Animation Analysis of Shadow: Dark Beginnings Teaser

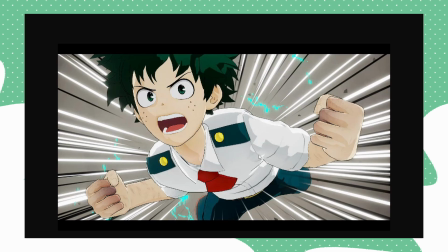It's trying to do it more realistically in a sense. Although you can add cell shading to 3D characters, the shadows will still react like it's a 3D character and not a 2D character. I know you can like manually adjust where you want shadows to show and not show, but that's very complicated and it takes a lot of time.
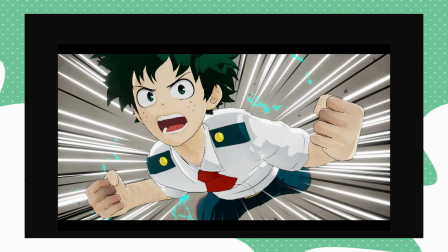It's very hard to replicate the look of 2D hand-drawn artwork in a 3D space. It's possible, but it's very hard. Let's look at another example. This is another character from My Hero Academia from the same video game.
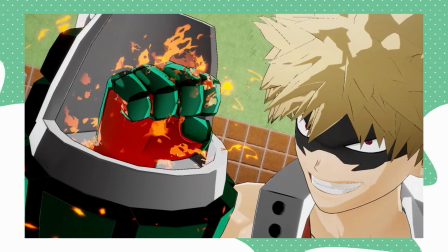I think it's called like One's Justice or something. You can see the shadows, how they're quite rough almost. And you can see how he's got the shadow here above his lip. You can see how jagged the shadows are too. They're very jagged. And you can see this weird circling here on his hair.
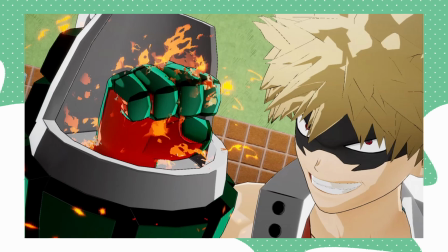Even this like tiny little small rimlet here. I don't think an actual animator would add that. Same with these little highlights here in his shoulder. and his neck. Unless it was extremely high budget, I don't think an animator would really add this.
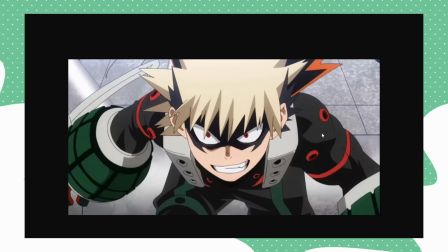So you can see here how the shadows are a lot more direct, you know, there isn't this weird like spotting going on with the shadows and highlights on his hair. It's very shadow there, shadow there, shadow there to convey that his hair's spiky. There's no weird shadow here above his lip.
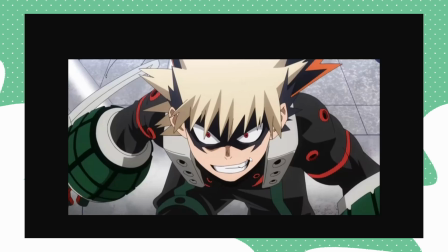You could add one around here to emphasize this little like his cheek pulling up when he smiles or grins, but that isn't added. The shadows in his gauntlets are very limited as well. Same with his clothes, because this is a 2D like series production, so it's, you know, so the animation's very limited.
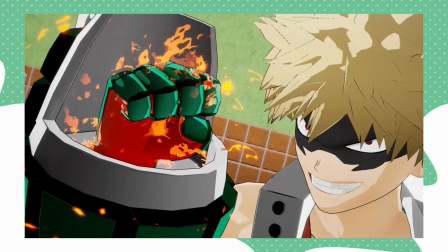Whereas you compare it back to this, you can definitely tell a difference, that this is 3D and this is 2D.
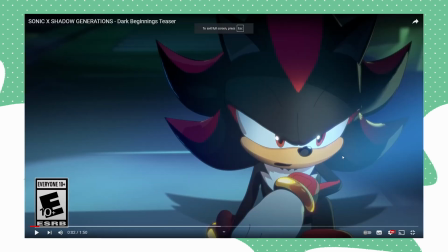You can definitely tell a difference. I hope that clarifies the difference here. So you can see here in shadow how he's, well, got a lot more shadows. He's got a shadow down here. You can see in his like jaw here, he's got this like gradient shadow here. His rings are very detailed. This is possible in 2D. It takes a lot of work.
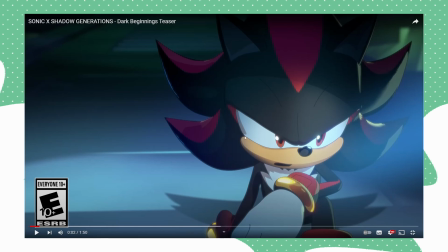His eye shadow's got this a little bit strange behavior for like 2D animation, I guess, because normally a 2D animator would just have that going straight down instead of having this weird thing. Same with his spikes. It'll be very direct. We can see here how it reacts to a new plane, because this is a 3D model. You can see here how it's got bounce light here, and the bounce light here is more 2D. This is more 2D bounce lighting.
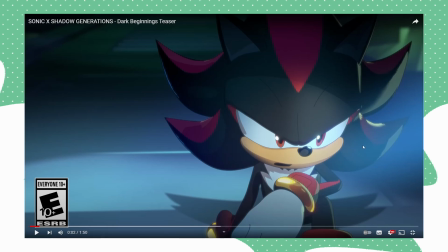That's something I would add to one of my animations. This is very jagged. If this was a 2D animated drawing, I don't think that sort of thing would be added. It'd be simplified. It would just be like a line, you know, kind of like how you'd see right here in his ear. Kind of just applied here, but you can see how it's jagged there. Also, I want to make clear, just because I'm like saying, oh, this isn't 2D, I'm not saying it's bad.
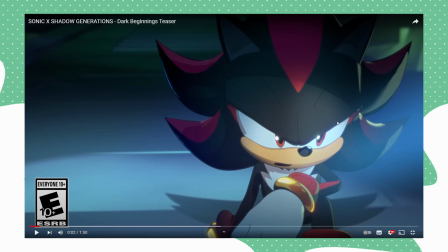I'm not like dunking on this because it's 3D and it's not 2D. I'm showing the differences and how impressive the stylization is here, because this genuinely had me fooled for like a second. And this is actually one of the better takes I've seen on trying to replicate 2D hand-drawn animation style but with 3D.
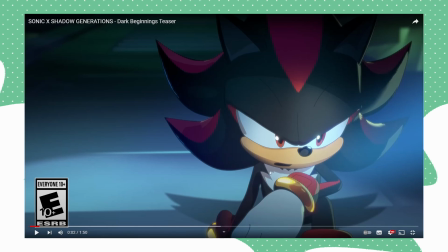This is really good. And you can see here on his chest fluff too, they've actually tried to add more direct shading here. You can see how it's only responding here, you know, it's very direct, which is really nice.
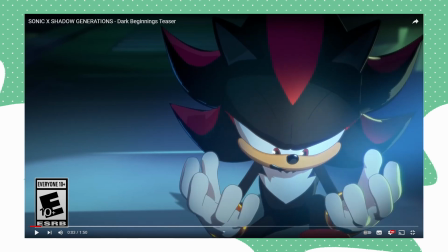His shadows on his hands are actually very direct, and as you saw in the My Hero Academia 3D model examples, or even on Shadow's spikes here, this one here especially, it can be quite jagged. I mean, look, see, they did the thing in his eye, they've simplified his eye shading.
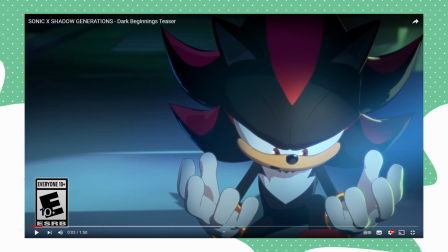You know, this is really close. They've really tried to replicate that 2D look. They've almost got there, you know, and this is really impressive.
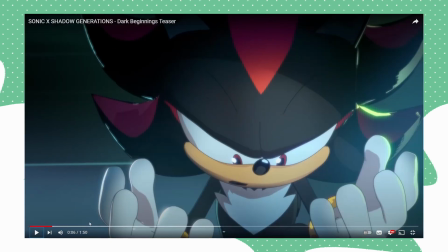Also, one thing I really want to note here is a really good attention to detail that they've done here for Shadow, for trying to replicate that more 2D animation style. A big mistake some like animators will make when trying to make a 3D model look and
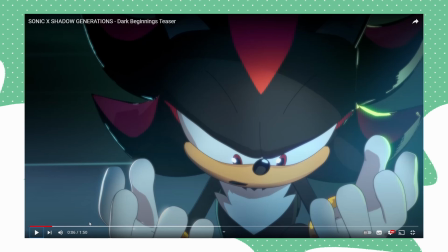behave like a 2D animation is that they don't animate their 3D model like a 2D animation.
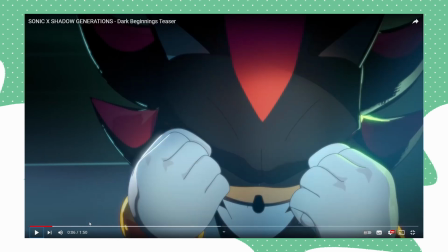You see here how limited Shadow's poses are? Like, his keyframes are very intentional.
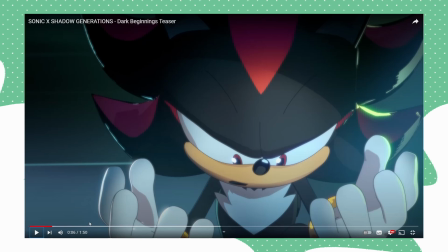It's not got like lots of keyframes like you'd see like in a video game or something, because that's like 3D animation. They've actually tried to replicate the 2D limited animation style here. See how you don't need to see his hands clenching into a fist.
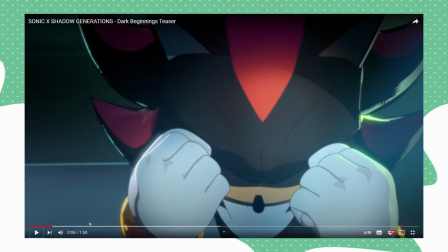It's one frame they're open, next frame they're in a fist. That's because of how limited the frames are. And I think that's really great that they've done this.